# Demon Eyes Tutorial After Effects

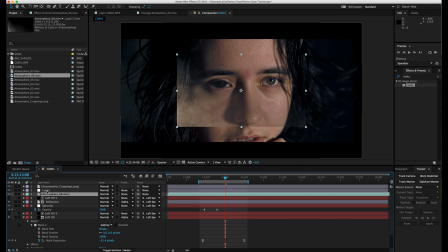1007s
And I'm just previewing through all these clips, but I like Atmosphere 6 the most, so I'm gonna drag it in, go to Transform,
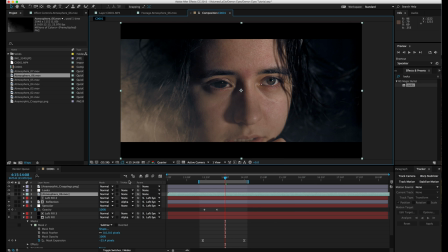1015s
Fit to Comp, and I'm gonna change the blending mode to Screen. And I'm gonna decrease it down to about 64%. So now you can see the smoke makes the scene look a lot nicer.
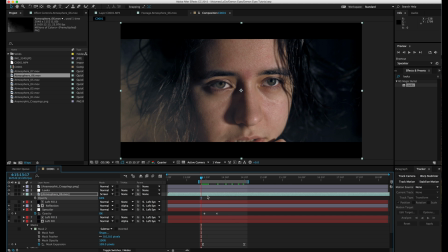1034s
I was lighting this video slightly from the right, so I'm gonna go to Transform, Flip Horizontal,
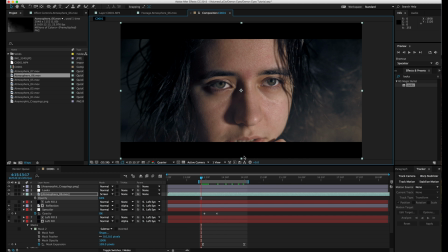1040s
so that the smoke is lit from the right side. So you're gonna see it more on the right than you do on the left. And I'm gonna go to Layer, New Adjustment Layer, and
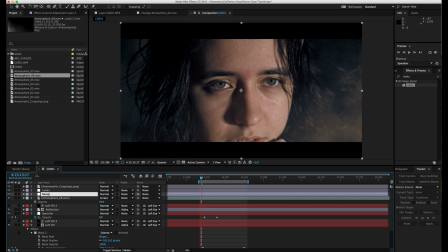1054s
I'm going to call this Ramp, because I'm gonna make the left side of the video slightly darker, just to kind of make the lighting even more dramatic.
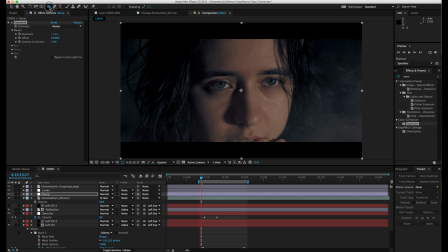1070s
And I'm gonna choose the rectangle mask and select that area.
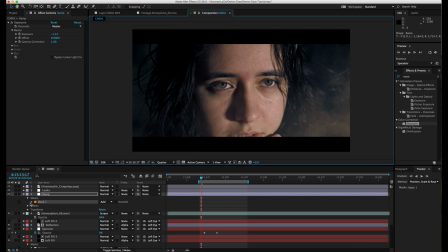1078s
And I'm gonna go into the mask settings and increase the feather on it so that the effect isn't super sharp. So you can see it makes the lighting a lot more dynamic. All right, so there we go. That is the effect.
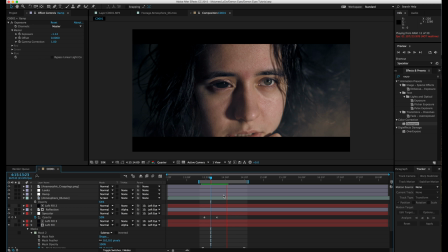1095s
So if you want to do it to the other eye, all you have to do is just basically follow the exact same steps and do it to the right eye as well. So I hope you really enjoyed this tutorial, learned some new techniques and the correct way to do these effects.
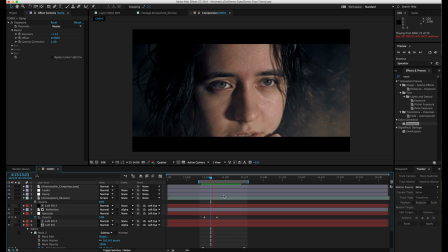1112s
And if you like these tutorials, you can subscribe to my channel and like this video. I have a lot more tutorials coming out. 2019 will have a ton of tutorials coming up. So make sure to subscribe so you do not miss these videos. And if you can, you can hit the little bell next to the subscribe icon to be notified anytime I publish a new video.
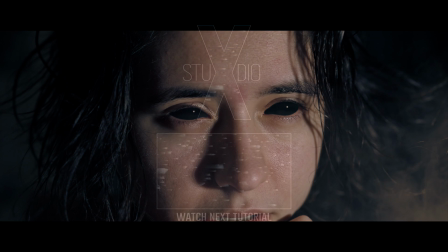1131s
Thank you so much for watching, and I'll see you guys in the next one.